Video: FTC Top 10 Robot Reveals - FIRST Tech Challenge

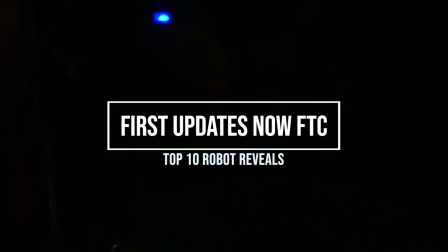(0:00)
Hello and welcome to FTC Top 10. My name is Ishan and on this episode we're going to break down the top 10 robot reveals of all time.
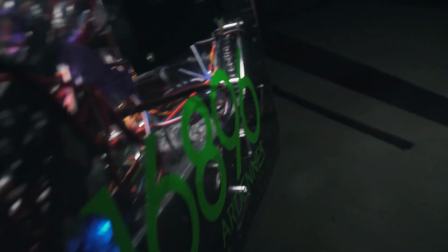(0:07)
This list is completely subjective but it's based on reveal quality not robot quality.
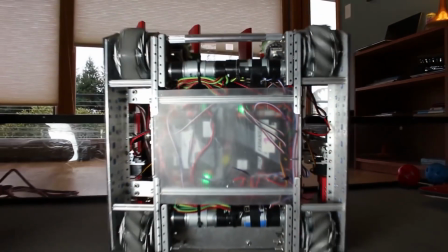(0:11)
Many of the teams on this list have multiple amazing reveals so for this list we're only going to be showing one per team.
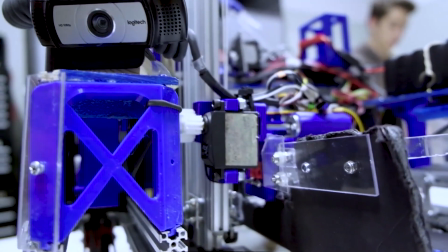(0:18)
With that being said let's get into number 10. Hey fun fans if you're into tabletop games come check out our new partner channel Boardlandia on youtube new game unboxings reviews let's plays and more plus we're giving away free board games on their channel and special promo codes on some of the best prices you'll find anywhere click the link in the description
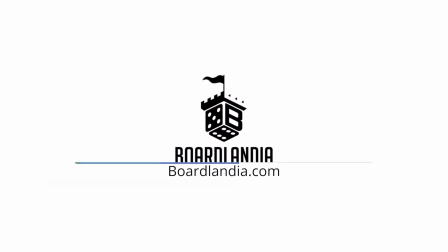(0:37)
or search for boardlandia on youtube
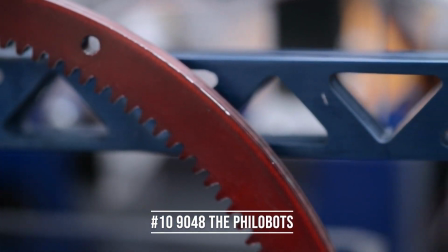(0:43)
the 10th best reveal of all time is from team 9048 the philobots and the reveal from the skystone season this reveal
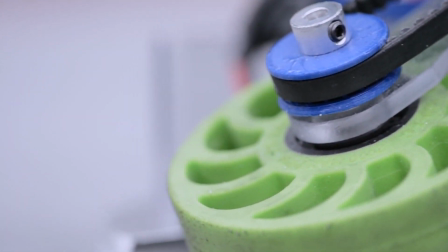(0:51)
starts out with beautiful montage showcasing different parts of the robot and changing the focus of the camera to showcase only small pieces.
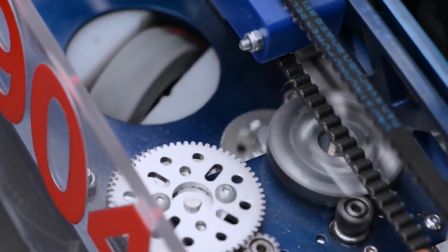(0:59)
It then culminates with the reveal of the entire robot which is perfectly synced with the music.
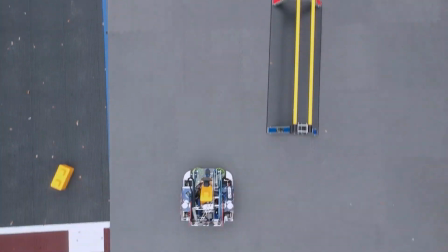(1:03)
Something unique about this reveal is it was shot outside and they use some cool drone footage to get a bird's eye view of the field.
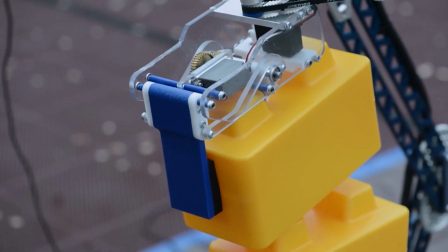(1:10)
Overall a solid reveal.
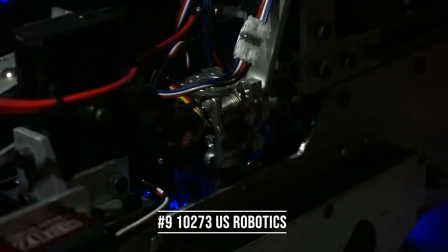(1:14)
In the ninth spot we've got the relic recovery reveal from team 10273 US Robotics.
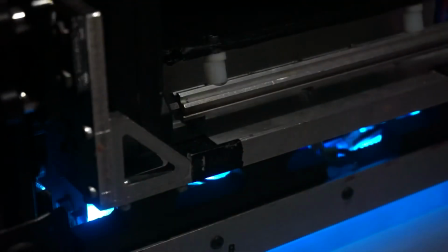(1:20)
This reveal does an awesome job with lighting. They start out with the robot in the dark and add moving lighting to create an insane effect which synced with the music.
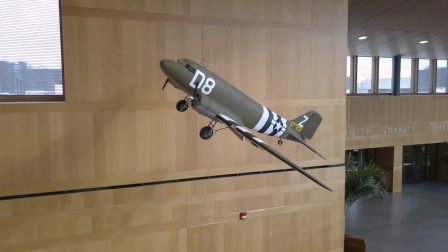(1:30)
They use drone footage indoor to show off a cool vintage airplane in their meeting space.
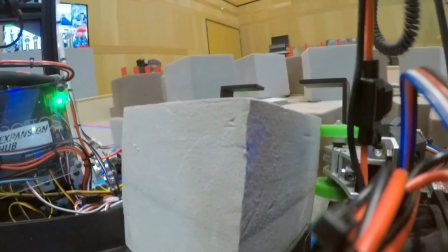(1:35)
They added some robot POV footage to show off all the features of the robot. Overall it's a super beautiful reveal.
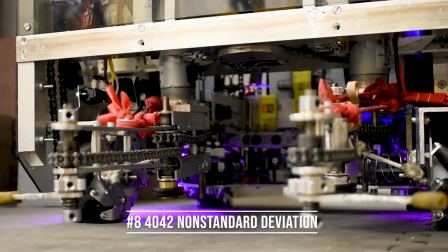(1:45)
Another reveal from Relic Recovery takes the eighth spot and this one was made by team 4042 non-standard deviation.
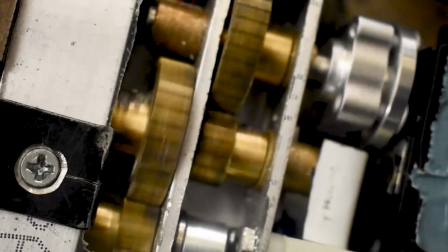(1:52)
Like most reveal it starts out with a teaser montage and they do an amazing job with smoothly adjusting the focus throughout the montage.
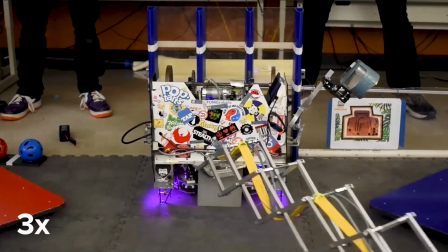(1:59)
When they show their robot building a cipher the music is synced so perfectly it could almost be like the robot is creating the machine sounds in the music.
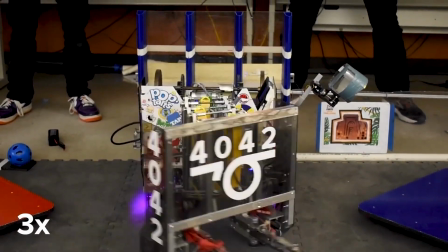(2:07)
This has to be one of the best reveals ever for one of the coolest robots ever.
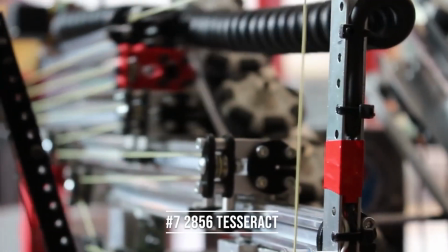(2:14)
In the seventh spot we've got a review from team 2856 Tesseract and their relic recovery reveal.
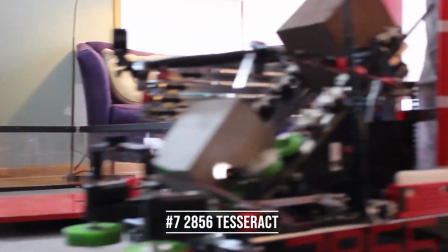(2:20)
This has to be the fastest paced reveal on the list.
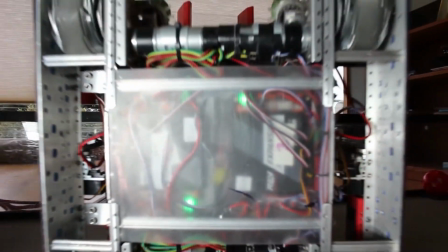(2:23)
Fast paced reveals can often get boring due to repeated shots or disorienting due to multiple cuts next to each other, but Tesseract did it right.
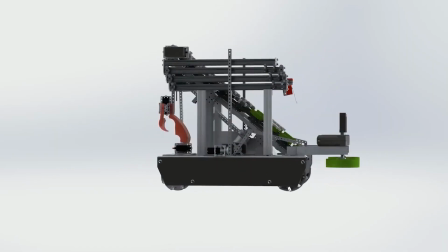(2:30)
They perfectly sync the guitar with the actions of the robot and when the music slows down, so does the pace of the reveal.
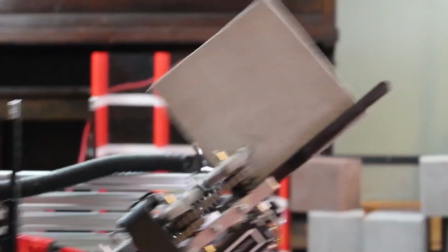(2:36)
They also have some cool looking POV footage to make their reveal top class.
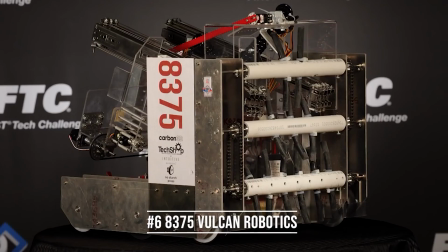(2:45)
The oldest reveal on this list falls in the 6th spot and it's from team 8375 Vulcan Robotics and their rescue reveal.
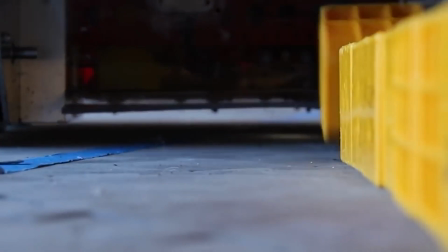(2:52)
This reveal does an amazing job communicating all the nooks and crannies of their robot. They show off tons of features in high detail without having too long of a reveal.
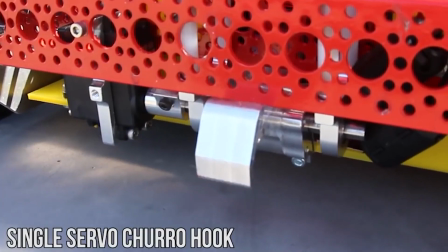(3:01)
The music is perfectly synced and there's even one scene where the robot climbing the mountain matches the base of the song.
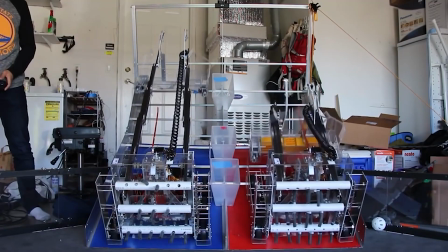(3:08)
My personal favorite shot from this reveal is when they split the rescue mountain and made
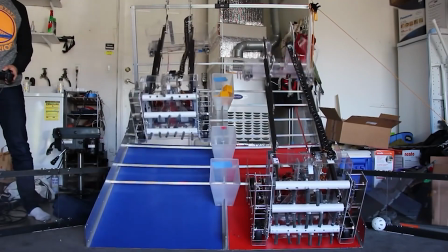(3:12)
it look like they have two robots but they're really just overlaying two video clips on top of each other.
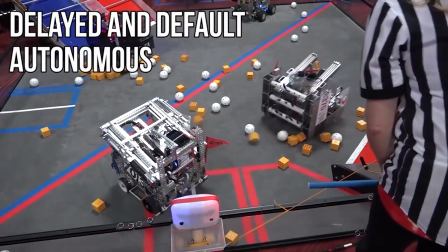(3:17)
This reveal is just perfectly executed.
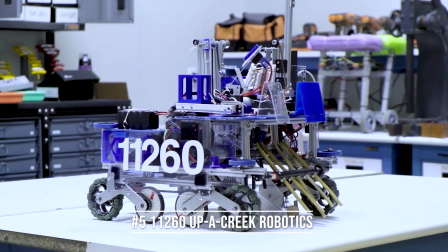(3:24)
Starting out our top five we have team 11260 Uppacreek Robotics Rover Ruckus reveal.
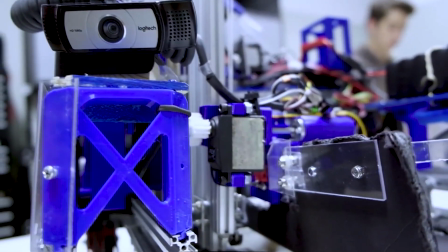(3:30)
There's no other way to describe this reveal other than beautiful.
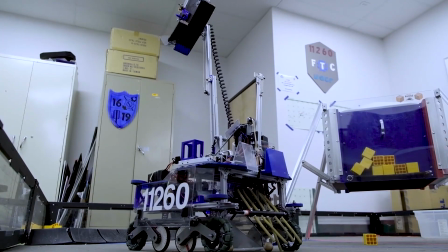(3:34)
Uppacreek does an amazing job retiming their clips to speed them up and slow them down to sync them with music and make their shots that are shaky look amazing.
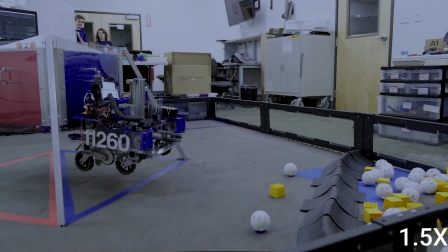(3:43)
They do amazing camera work in the beginning with different blurs and they have some awesome transitions between their shots matching the entire static theme that they've been going for.
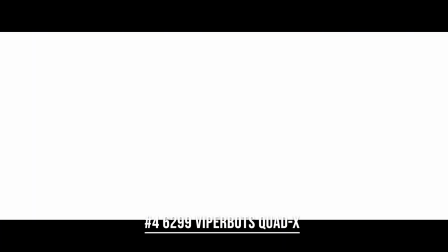(3:55)
Taking the number 4 spot is team 6299 Quad X and their Velocity Vortex reveal.
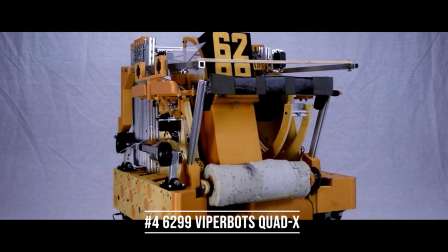(4:02)
They do such a good job syncing the video and audio in this reveal.
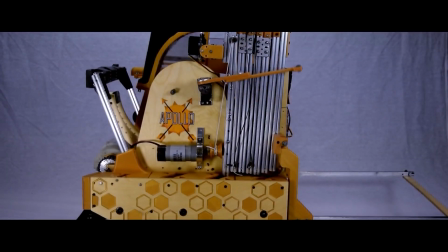(4:06)
The beginning has music matching turning on and off their robot, and they do a lighting pulse matching the music as well.
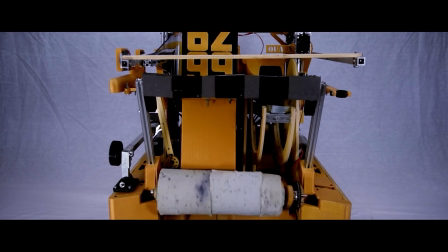(4:13)
Like most of these top reveals, they do a great job with camera blurs and showcasing the capabilities of their robot.
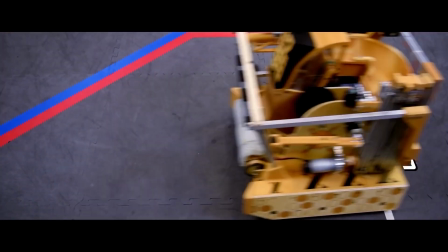(4:19)
The thing that sets this reveal apart is their animation, specifically at the beginning and the end.
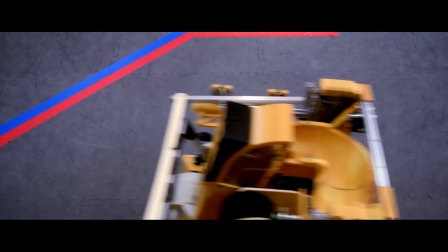(4:25)
The animations are integrated beautifully into the reveal, and add that extra cherry on top.
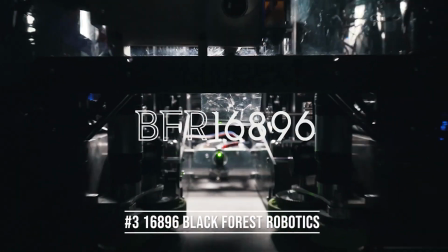(4:34)
Starting out the top three we have Team 16896 Black Forest Robotics and their Skystone reveal.
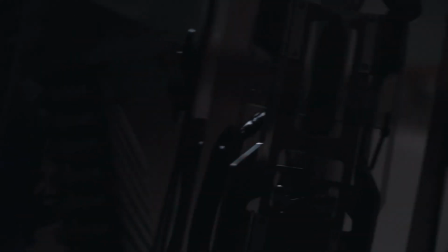(4:40)
This reveal gave me goosebumps. The beginning montage where they have super smooth camera motion and amazing lighting really shows off how amazing looking their robot is.
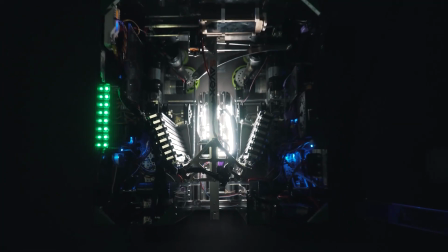(4:49)
They do a great job retiming the clips to make them almost seem like a fluid and overall show off tons of features of their robot in a short amount of time.
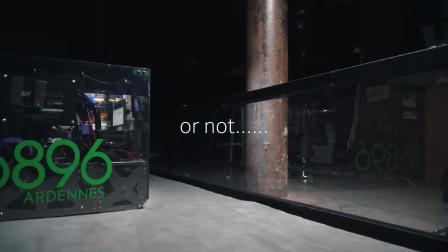(4:58)
They also added some great humor at the end and the overall aesthetic of everything but their robot being dark really paid off.
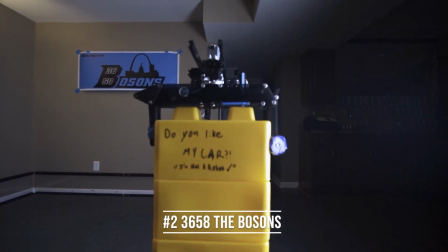(5:09)
Taking the number two spot is another Skystone reveal created by Team 3658, the Bosons.
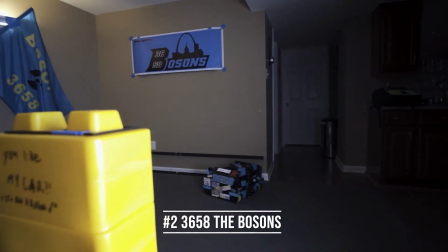(5:15)
This is one of the fastest paced reveals with a ton of cool shots.
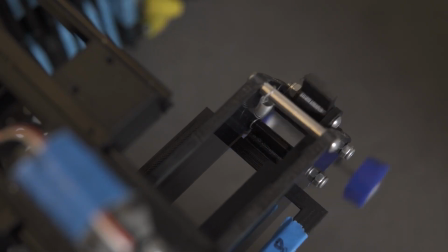(5:19)
Even though they didn't have all the field elements to shoot this reveal, they really made a bang with their rapid fire transitions and perfect music to go along with it.
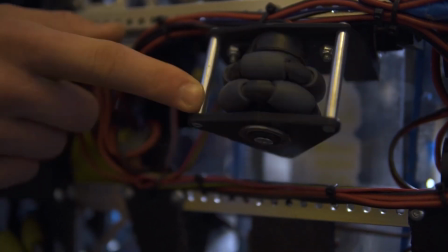(5:26)
They also did a great job retiming their clips and had some fun with the toy truck that the robot interacted with throughout the reveal.
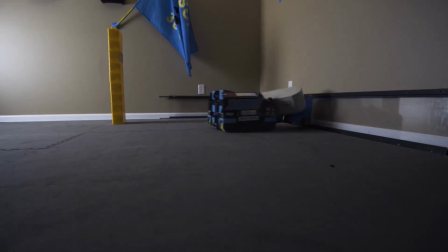(5:33)
They ended the reveal with a bang when both the robots and their team member do a backflip synced with the music.
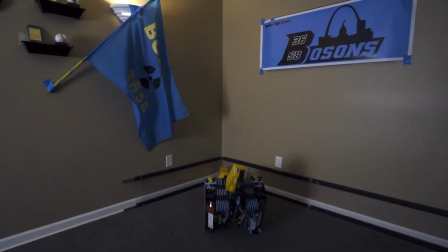(5:38)
I can watch this reveal over and over and over again and not get bored of it.
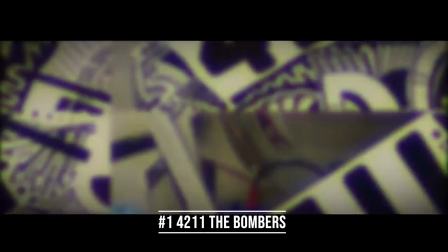(5:47)
And that leads us to our number one reveal of all time and that is team 4211 the Bombers from Velocity Vortex.
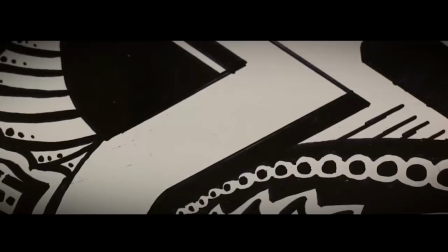(5:53)
This reveal just does everything right and does an amazing job with their animations and special effects.
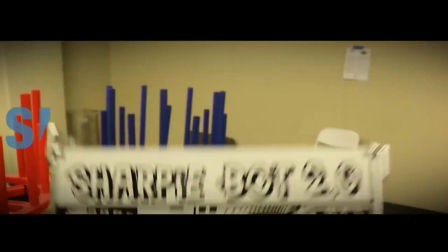(5:59)
They have incredible transitions which show frames of their robot and all of their captions feel like they're part of the shot.
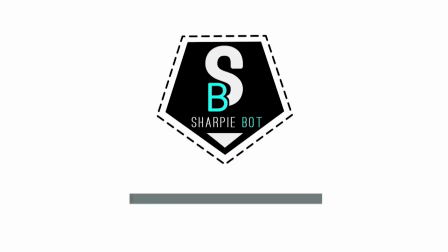(6:06)
In their intro, they have an amazing shot where they freeze on particles in mid-air and zoom into different parts of the shots.
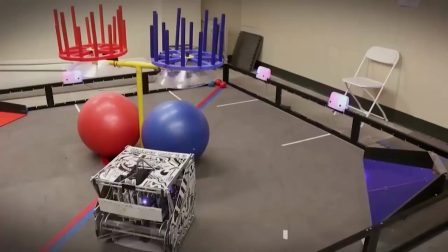(6:13)
Like all top reveals, the music is perfectly synced up with the video.
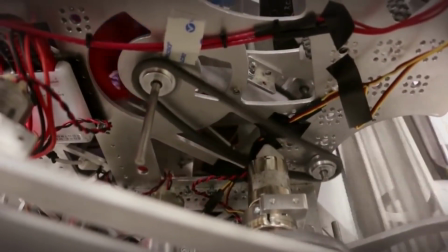(6:17)
They also have a really cool title clip for the robot that is animated and unlike anything I've ever seen in FTC.
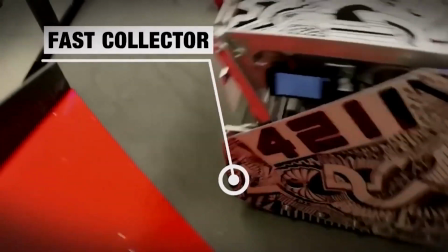(6:24)
Throughout the reveal, they use floating captions that move to point out different features on their robot.
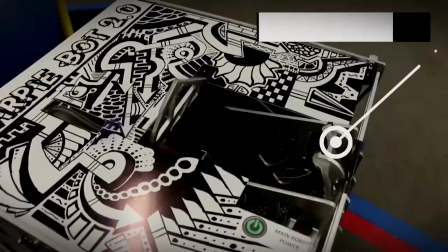(6:29)
The fluid camera motions and animations help push this reveal to be my number one reveal of all time.
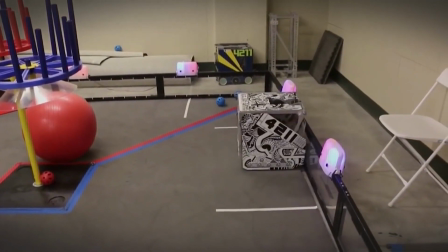(6:36)
That's going to wrap up this top 10. All the reveals featured in this video can be found in the description below.
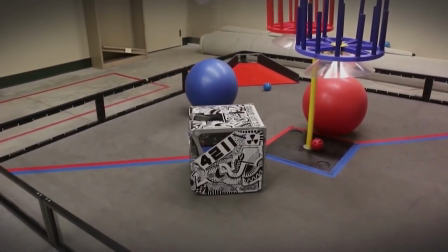(6:42)
If you like this video and want to see more top 10s, make sure to drop us a like and let us know what your top 10 robot reveals are of all time in the comment section below.
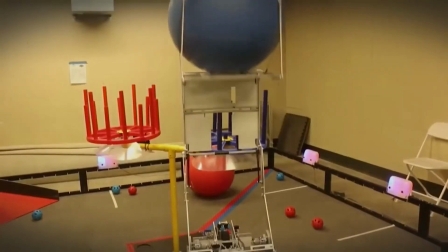(6:51)
For more FTC content, make sure to subscribe and check us out on Facebook, Twitter, and Instagram at FunFTC and join our Discord in the link in the description.